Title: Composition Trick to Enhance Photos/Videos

Here's one that I want to show you. In my opinion, this is a pretty cool photograph.
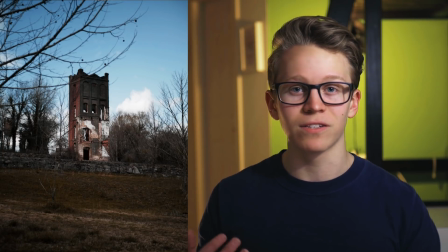I think that the tower makes a nice subject and its surroundings make an alright composition.
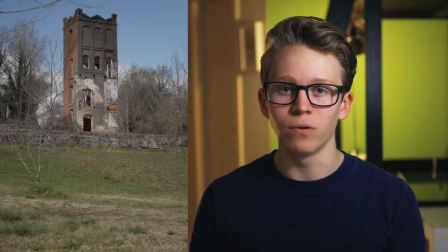But if we were to just move the camera a little bit closer to the ground, then we can reveal this kind of fence in the shot.
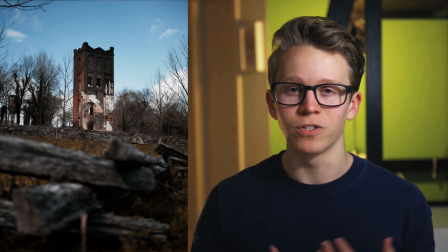Having that fence in the foreground of the photo just adds so much depth and so much interest into the shot for me. And if you haven't figured it out by now, the tip that this video is about is just to have something right in front of the camera. There are a few different ways to do this. One is the one that I just showed you, where you get the camera really close to something that's in that composition.
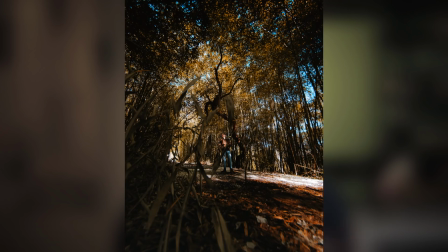If you're shooting something like grass in the foreground, then you can even get so close that it's almost like you're shooting through that object. That's the most straightforward way to go about this, but if you don't have an object like the fence available at your location,
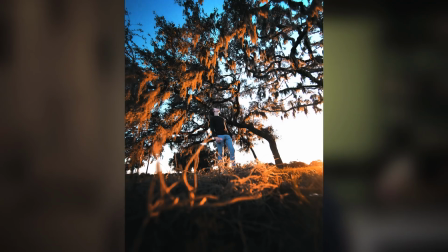you can also achieve a similar effect by just getting your camera really close to the ground. You could even take something from the location, like a few pieces of grass, and just use your hand to hold that in front of the camera lens. No matter which of these techniques you use to achieve the effect, it's always going to look better if you're using a wider aperture lens like f1.4 or f1.8. Using a lens with a wider aperture like that really helps to blur out that foreground. That extra blurring and bokeh that you get from having something so close to the lens is one of several different reasons that you should be doing this. Another is that it adds a lot of depth to the photo. Oftentimes when a photo looks flat or uninteresting, it's due to a lack of depth, and using a technique like this can really fix that problem and add several different layers of depth into your shot. This technique also helps you to showcase the smaller details of your location. If you're shooting at a mountain, you could just take a photo of that mountain, or you could get a much more interesting photo that says more about that location by
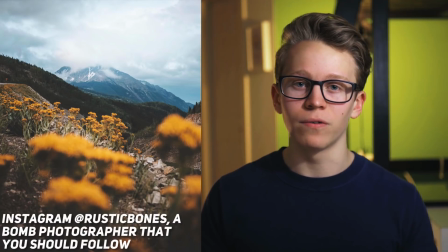putting maybe a plant or a flower that grows at the base of that mountain in the foreground.
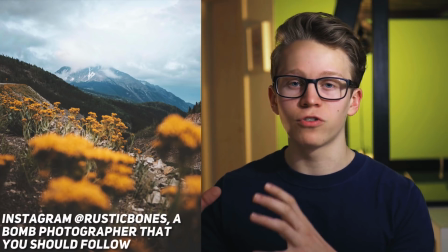That way you're showing the large scale of the location, that mountain,
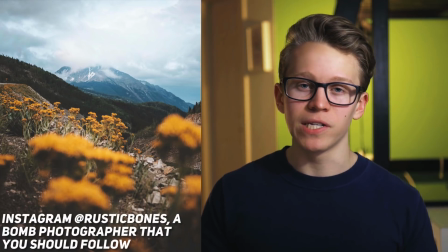but you're also showing the smaller details of that location through that flower in the foreground. If you do it right, you can even use this technique as a composition tool.
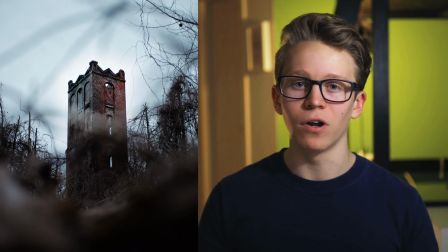If you look at this photo that I posted on my Instagram a few weeks back, you can see that the plant in the foreground shows kind of a box-shaped frame around the tower. Another thing I like about this technique is that it can almost give you a feeling that you're hiding or poking out from somewhere to look at something.
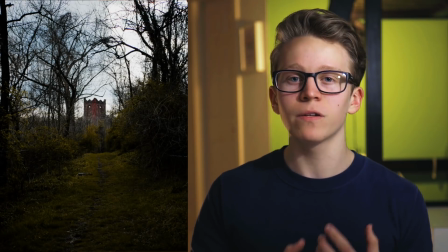My favorite thing about this photo that I took earlier is that it makes it feel like the tower is hidden at the end of this trail.
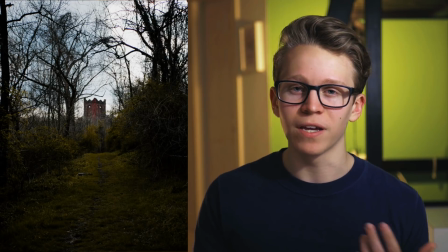So why not exemplify that feeling of being hidden even further by putting some grass right in front of the camera.
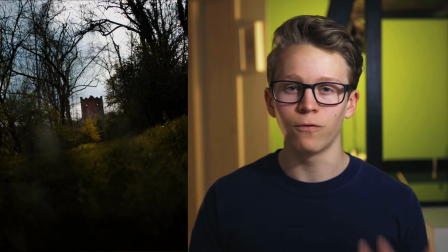It was there in the original photo too, but having that grass in the foreground really adds that distance between us and the tower.
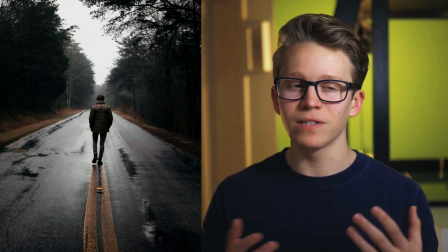This photo that I got last week is kind of cool, but it's just a photo of me walking down a road.
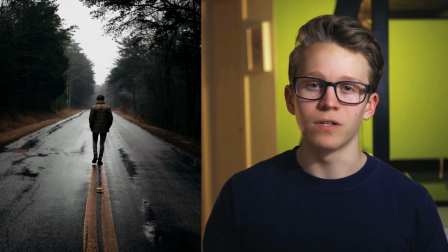There's not any kind of substance or a feeling that you can attach to that.
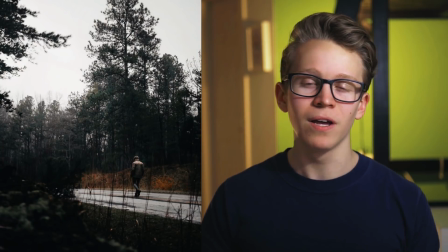But if we were to move the camera to be on the side of the road, then we get an angle with a completely different feeling. We get to see a much more detailed view of the plants and moss by the side of the road,
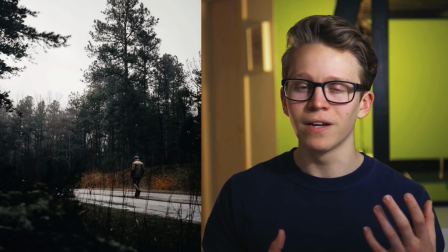and we also get this kind of mysterious feeling, like we're showing the perspective of something lurking by the side of the road. As if improving your still photos wasn't enough, this can do even more to improve your video footage.
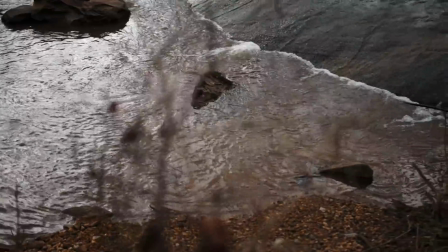Having some small objects in the foreground of your shot makes the camera motion in your clip feel a lot more dramatic.
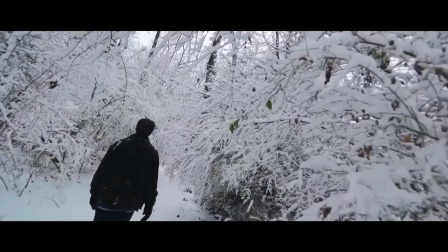Having something close to the camera can make a little bit of motion go a long way,
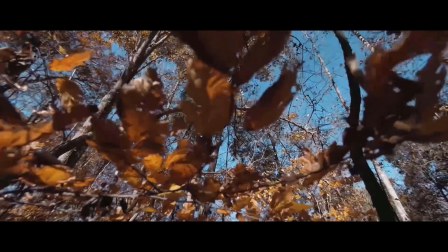which is especially helpful for when you're shooting handheld or without the assistance of a camera stabilizer. But that is all for this week's video. I hope that you enjoyed it, and if you did, do feel free to share your support by leaving a like on the video or even subscribing to my channel.